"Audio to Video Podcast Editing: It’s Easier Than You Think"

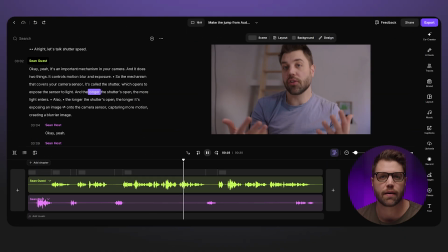249s
Did you notice that at times the cut between the two people talking felt almost abrupt rather than it feeling conversational?
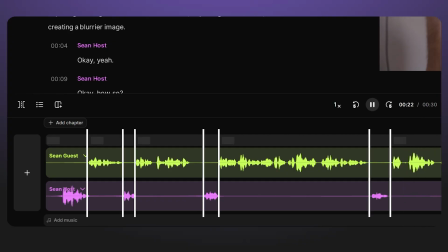255s
That's because we've employed standard cuts. A standard cut is the most basic cut, a transition from one shot to the next.
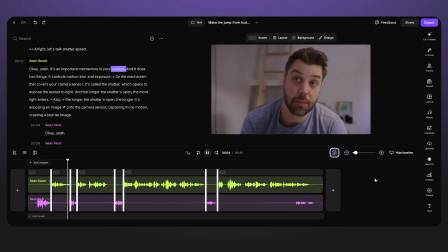262s
And not all standard cuts are meant to be jarring, but in this case,
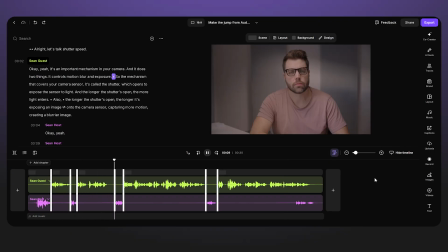265s
a cut is made each time someone begins to talk, which can feel abrupt and less conversational. We can soften this abruptness a bit by using the two video editing techniques I mentioned.
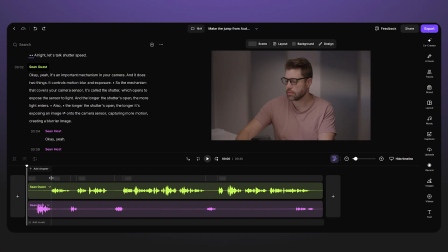277s
Let's start with the J-cut.
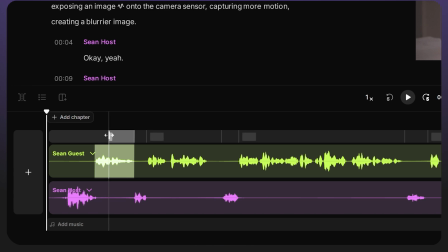278s
A J-cut is when you take the audio from the next shot, in this case, the video podcast guest's audio, and have it come before their video.
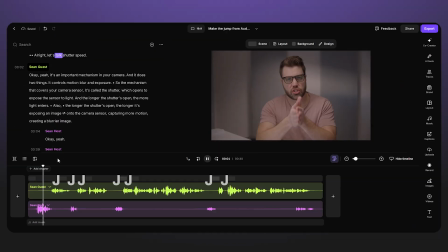286s
So you hear them before you see them, like this.
Talk shutter speed. Okay, yeah, it's an important mechanism in your camera.
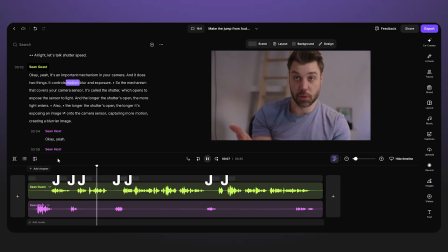292s Okay, yeah. And it does two things. It controls motion blur and exposure. Okay, how so? So the mechanism...
This comes off already a lot more conversational, as you can still see the reaction that the host is having when the guest is speaking.
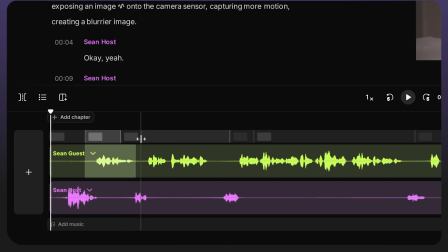304s
And alternatively, you can use an L cut, which is the opposite of a J cut.
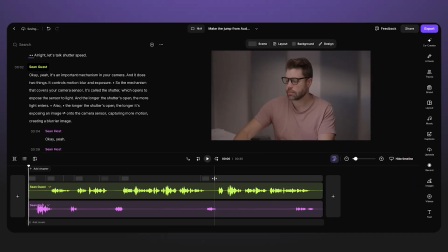308s
I would recommend using a combination of J and L cuts to create a more seamless conversational collaborative feel to your video podcast. An important thing to consider when making J and L cuts is to think about reaction shots.
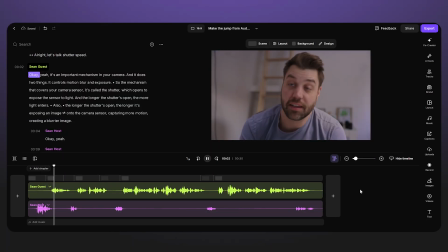319s
Who's reacting to what, and does that reaction bolster the moment? Bring clarity, get a laugh.
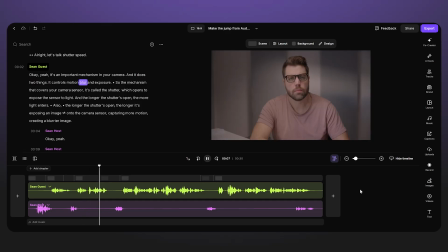325s
These cuts are meant to best tell the story of your podcast. And in my opinion, the story you're telling is the most important aspect of any type of media. So it ought to guide the edits. Remember to also include those more jarring cuts, because that can serve the story in a way that keeps the viewer engaged.
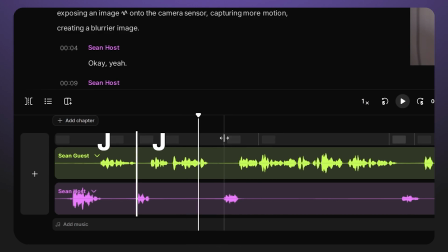343s
Opting to use standard cuts rather than J or L cuts can be helpful to draw attention to what's being said. It gives you that more abrupt interaction. So keep this in mind if someone is making a very important point that you want your viewer to remember.
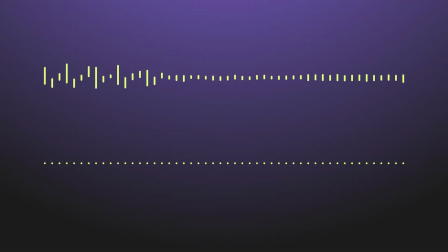357s
With audio only, quickly bouncing back and forth between participants talking can sound very natural,
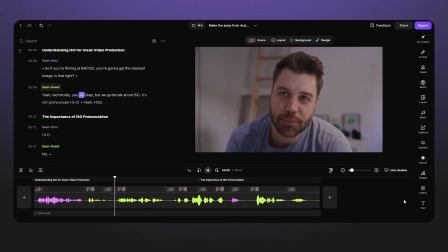363s
but when introducing video, well, take a look at this.
Okay, but we got to talk about ISO. It's not pronounced ISO.
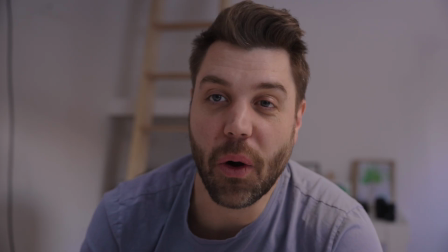370s What? ISO. ISO. No. Wait, what do you mean? ISO is the correct pronunciation. Dude, you're blowing my mind.
But what do you do if there is a lot of overlapping conversation? If you did use cuts, you might find yourself creating that ping pong effect, which can be dizzying to watch. Or you extend the cuts and then you miss out on a great reaction from either individual, losing the full emotional impact of a great moment.
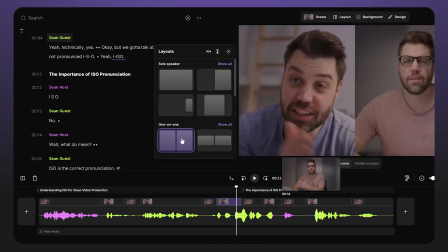394s
This is the benefit of using a grid layout where you can see both participants talking and reacting at the same time without creating a disorienting, fast-paced, back and forth edit. There is a specific kind of language when it comes to visual storytelling.
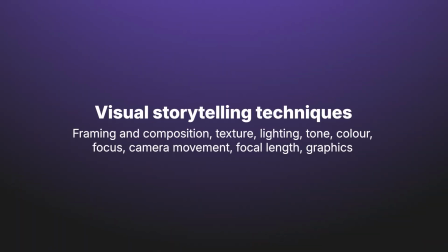407s
These visual storytelling techniques enhance the audio story that you've already created. The choices you make visually are often dictated by what you already know from editing the story through audio only.
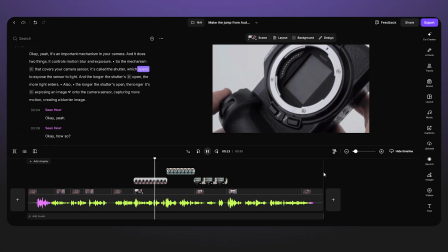420s
So for example, if I have a portion of my video podcast that describes a specific function on a camera, I might then add B-roll of that function being used. And to clarify, B-roll is a term used to describe supplemental footage, whereas A-roll is the main content driving the narrative.
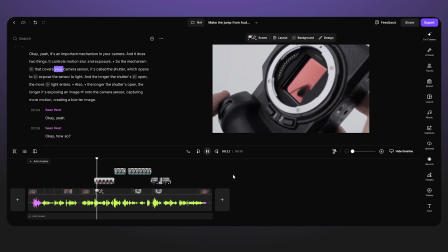437s
B-roll in many cases provides context or more information to clearly communicate, in this case,
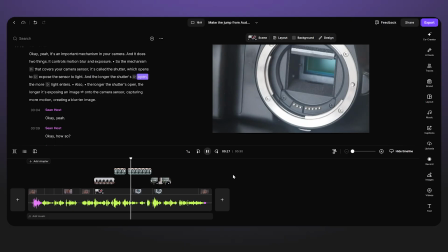442s
the function, what it looks like, how it's used, and this function might be challenging to grasp through dialogue only.
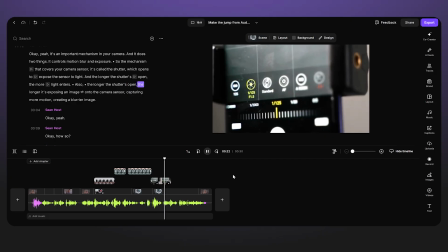448s
With this added B-roll, we've enhanced this portion of the podcast, making it easier to understand what's being discussed. When you are choosing B-roll, think about how it can enhance the story. Does it help communicate what is challenging to understand through audio only?
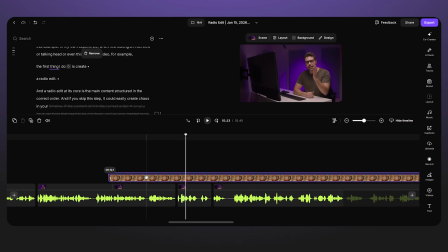461s
B-roll can also be a practical measure taken to cover jump cuts or things happening on camera that you don't want the audience to see. Jump cuts, they're not the worst thing. They can create a visual style that is deliberate and more acceptable in this day and age. If you don't have another shot to cut to, such as a close-up or a second camera with a guest in your video podcast, or even B-roll to cut to, then a jump cut is really your only option and a perfectly acceptable choice.
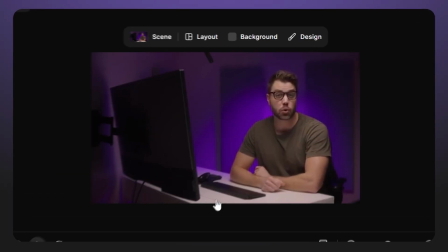486s
You can cut from one shot to the next using the same framing, or click on the clip, then navigate to crop, zoom in, and reframe.